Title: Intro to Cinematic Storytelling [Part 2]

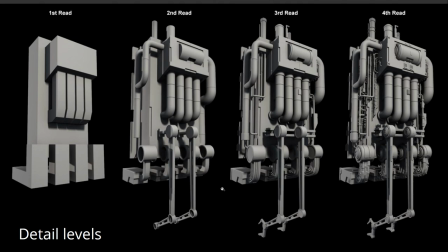(45:13)
It looks like generic science fiction stuff, and it looks really cool. So yeah, most modelers, or not most, but you know, some modelers would even stop here and they'd be happy with that 3D model, and some, you know, some it's pretty much good enough. But you can, of course, take this further without making your asset any less,
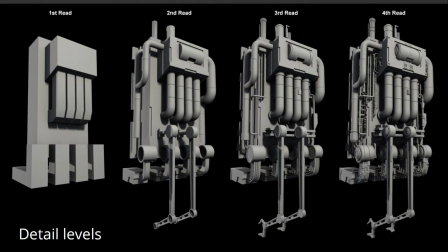(45:32)
without making your asset sort of inferior. You're actually improving it and adding more of this sort of photorealism. So for anything that's more like photorealism, usually you'd have this situation where you have lots and lots of extra details that are coming in, but they're coming in at a certain percentage.
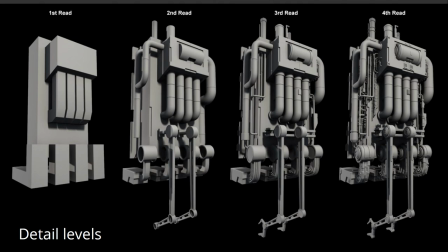(45:49)
So it's not just like we add details everywhere. We're just adding the details to, say, 20% of each surface. So here you've kind of got, you know, if you look at these wires here, between the third and the fourth reed,
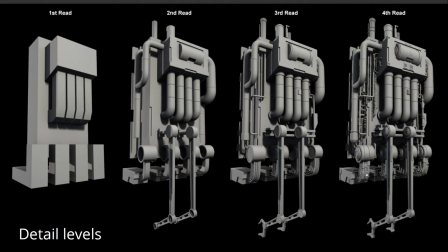(46:03)
they're getting now a little bit of extra detail, but only on about, say, 10 or 15% of it. It's almost like this periodic detail.
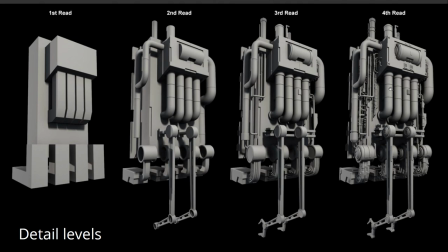(46:14)
If you look at the pipes here, they're kind of left alone because they're a place where the viewer can kind of just look at that area and relax the eye. Whereas if you would, if you'd have detail, for instance, as much detail as this area here, let me draw on there a little.
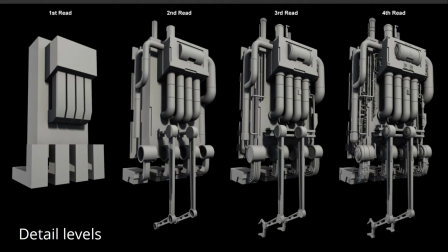(46:31)
If we had this much, this area of detail all the way, you know, throughout the image, if that was here, if that was here, the viewer would have nowhere to rest their eyes, and you'd end up with this situation where it's just a mess of,
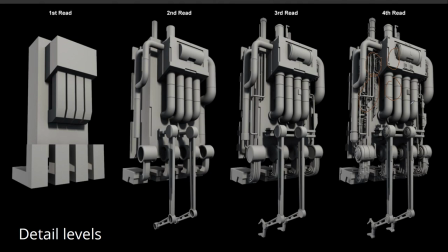(46:44)
you know, you don't know what to look at. It's super detailed, but it's just not really, it's not really fun to look at. It's not beautiful. Whereas, you know, you've got the other level, which is just no detail at all. It's going to look like 3D stuff. It's going to be just way, way too basic.
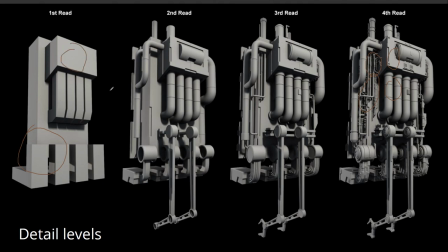(47:02)
So it helps, of course, to think about that. Of course, you can have some designs which are completely non-detailed, but they're usually getting away with that because they have really nice shapes, for instance, or really solid lighting and rendering.
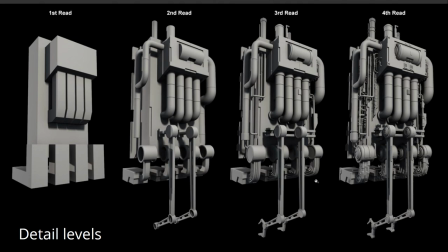(47:20)
But yeah, if you want to approach photorealism with sort of hard surface models or something, this is something you need to look at. And if you want to do this, you can actually apply the same thing to cinematography. If you're going to do any kind of render of a real nature scene,
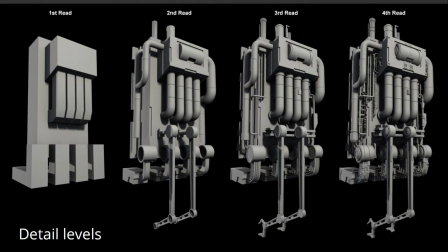(47:35)
you've got to make sure you have some elements that are, you know, 20% of the image is super detailed, and the other 80%, you know, it's getting then periodically less detailed to this point where that maybe another half of it is stuff where you can rest your eye on these very nice,
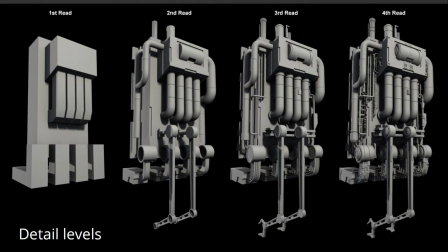(47:50)
even areas. So yeah, that's a perfect example of in the real world of how that can work.
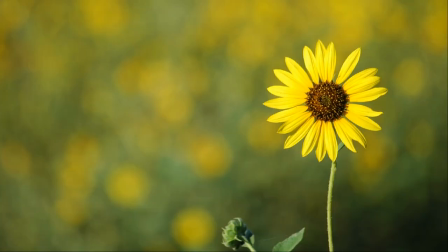(47:58)
If you've got the very super detailed central part of this flower, to then this now slightly detailed area on the petals, to then this huge blurry
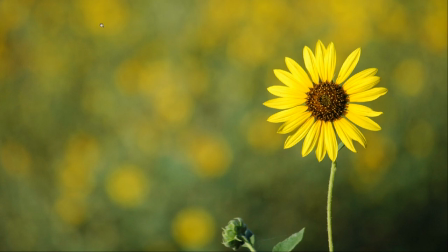(48:13)
void for most of the image of, yeah, bokeh depth of field, which is helping you to, it just draws your eye to just the detailed area, and there's a lot of area here in the rest of the image for the eye to rest, so you're not distracted and it's not overly confusing.
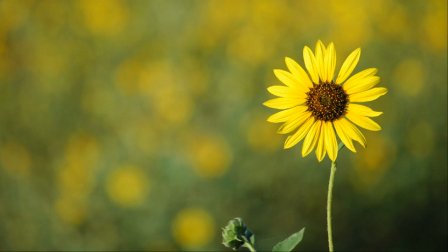(48:31)
And this is sort of getting to that understanding minimalism. And that minimalism is not just simply not having very much stuff in the scene, but it's really about thinking how a percentage of detail is broken down. You know, so it's that 10% here for the center of that,
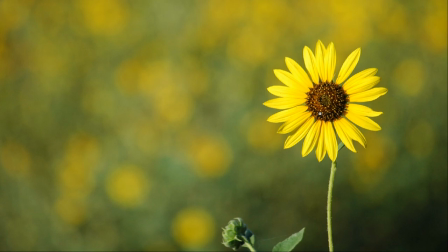(48:49)
and then that maybe 20% for the petals, and then the rest is, you know, 70% is this blurry, this blurry, not very detailed part that lets the eye rest. So if you think about how you can break your images down that way, it can usually help a lot.
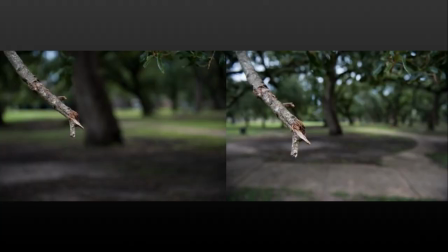(49:08)
Yeah, depth of field as well is a super valuable tool for this, because it lets you control the detail level even more within an image.
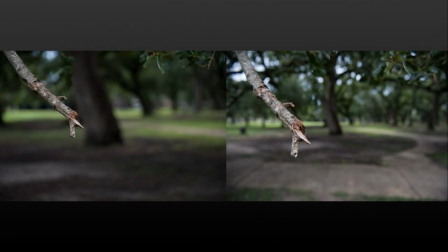(49:17)
So you can have a hyper-detailed foreground object, and then the background, you can decide what level of detail that should be. Ooh. Another thing that's cool is motion blur. Motion blur can also be used to...
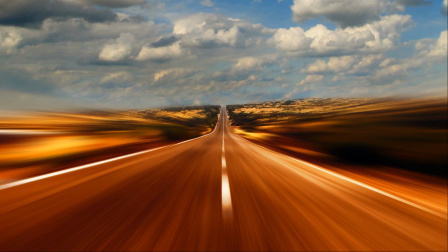(49:31)
It obviously conveys speed, obviously conveys movement, but it can also help to reduce detail in certain areas. So You could have, for instance, an object that's the background is completely moving way, way quicker.
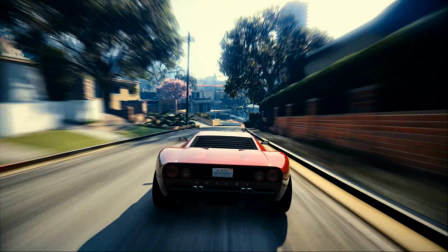(49:46)
You know, you've got the road whizzing by the car, and the car is perfectly in focus and very crisp, and the background is completely blurred. Like here, this picture of a cheetah. You've got the cheetah is very much detailed.
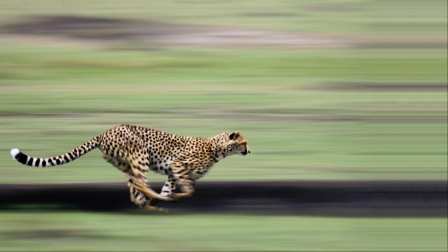(49:59)
The background is whizzing by, conveys that speed. It's just a different way of breaking up again the detail levels. That sort of second read, third read, fourth read, primary, secondary, tertiary detail.
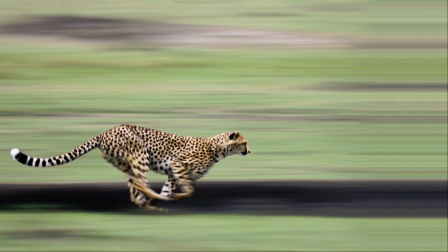(50:15)
Just something to think about when constructing images. Another thing, of course, is silhouettes.
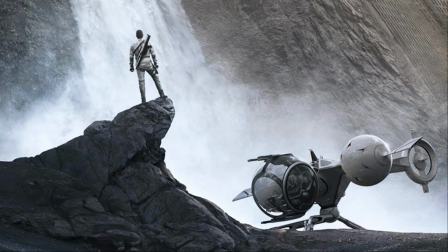(50:24)
Silhouettes are super important. These let you pretty much understand characters and shapes, so it allows you to come up with very interesting shapes and designs, and also pick out human figures from the image.
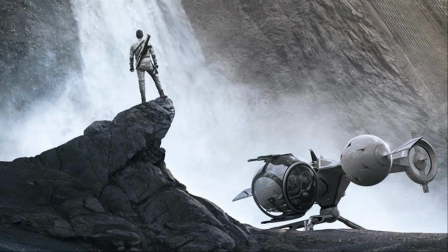(50:38)
So if you were to, you know, if I were to have this rock here, the same color as the background, you know, this rock had the same color as and the background had the same color as this rock, you wouldn't be able to tell the difference between the rock and this the human figure there, if, you know, Tom Cruise standing against this waterfall.
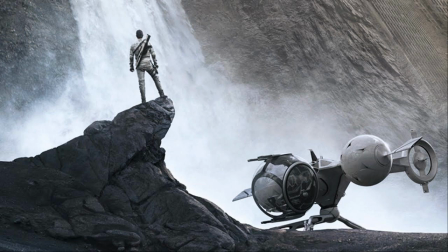(50:55)
That waterfall is placed by the artists, by the designer. It's by design that that waterfall is there, because it brings this white background so that you have that silhouette popping immediately. And this mist here is also has the same purpose, to allow that ship there,
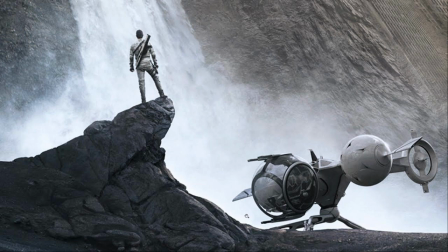(51:13)
that nice pop against the background of the silhouette. So that's something that it's nicely considered and sort of carefully thought through.
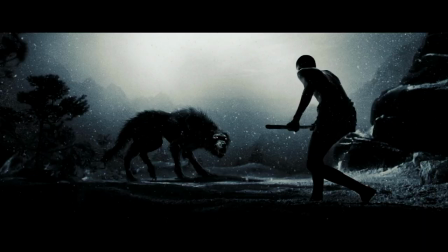(51:24)
Again, same thing here, yeah, 300. Using silhouettes all the time. Sort of Zack Snyder's typical cinematography, which I kind of like in some ways. In some ways, it's a bit overdone, but you have to make your own mind. There's definitely no...
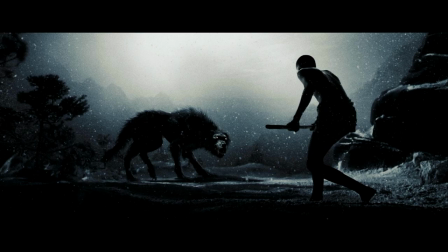(51:42)
I've got no arguments with saying that it's definitely beautiful imagery. It's really nice. Of course, the bigger criticism about his films is that maybe the story is lacking a bit. In 300, I would say I enjoyed it, though. So I was 16 when I watched it, though, so it's maybe not such a great... Probably should go back and watch that one again.
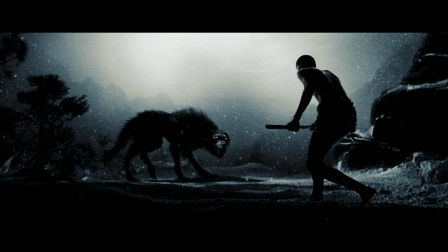(52:00)
Well, I went to watch it IMAX in 3D just because I wanted to see people's legs fall off in 3D, which that many years ago was you know, before VR, before stereoscopy was a main thing. That was cool. Yeah, yeah. It was worth the extra money for the IMAX. Extra violence levels.
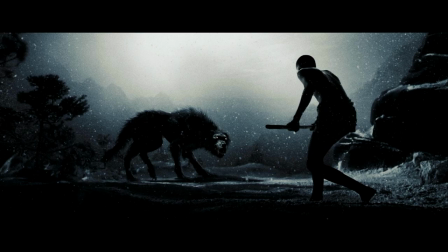(52:16)
Yes. Yeah, that's always good. Yeah, I mean, violence, I think I worked so much on shooters. I kind of became bored of violence eventually, and I was just like, okay, now I have to take a step back and realize this isn't great.
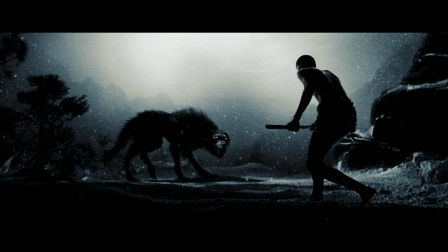(52:32)
I want to do mega scan leaves now. No shooting and killing. Yeah, leaves and little cuddly stuff and like, yeah, nothing crazy. But where nobody dies. I think it was also Germany was a big impact for that as well, because they kept.
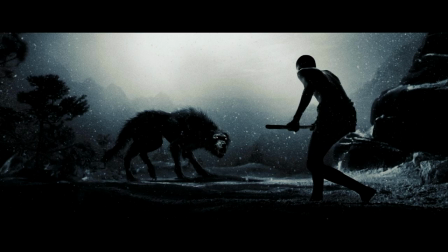(52:47)
If I said that I worked at a video games company, they'd say that I worked in Killerspiele. Oh yes, killer games. Killer games. So it's not very popular to work in Killerspiele in Germany.
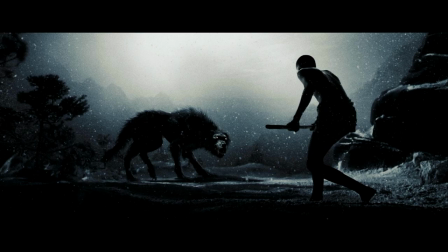(53:00)
You have to watch yourself there when you're in a bar talking to a bunch of Germans and they think you work on something really gory. So yeah, this is all mostly about the silhouettes, and it's also interesting to note the, you know, how they're using color grading in 300 and stuff.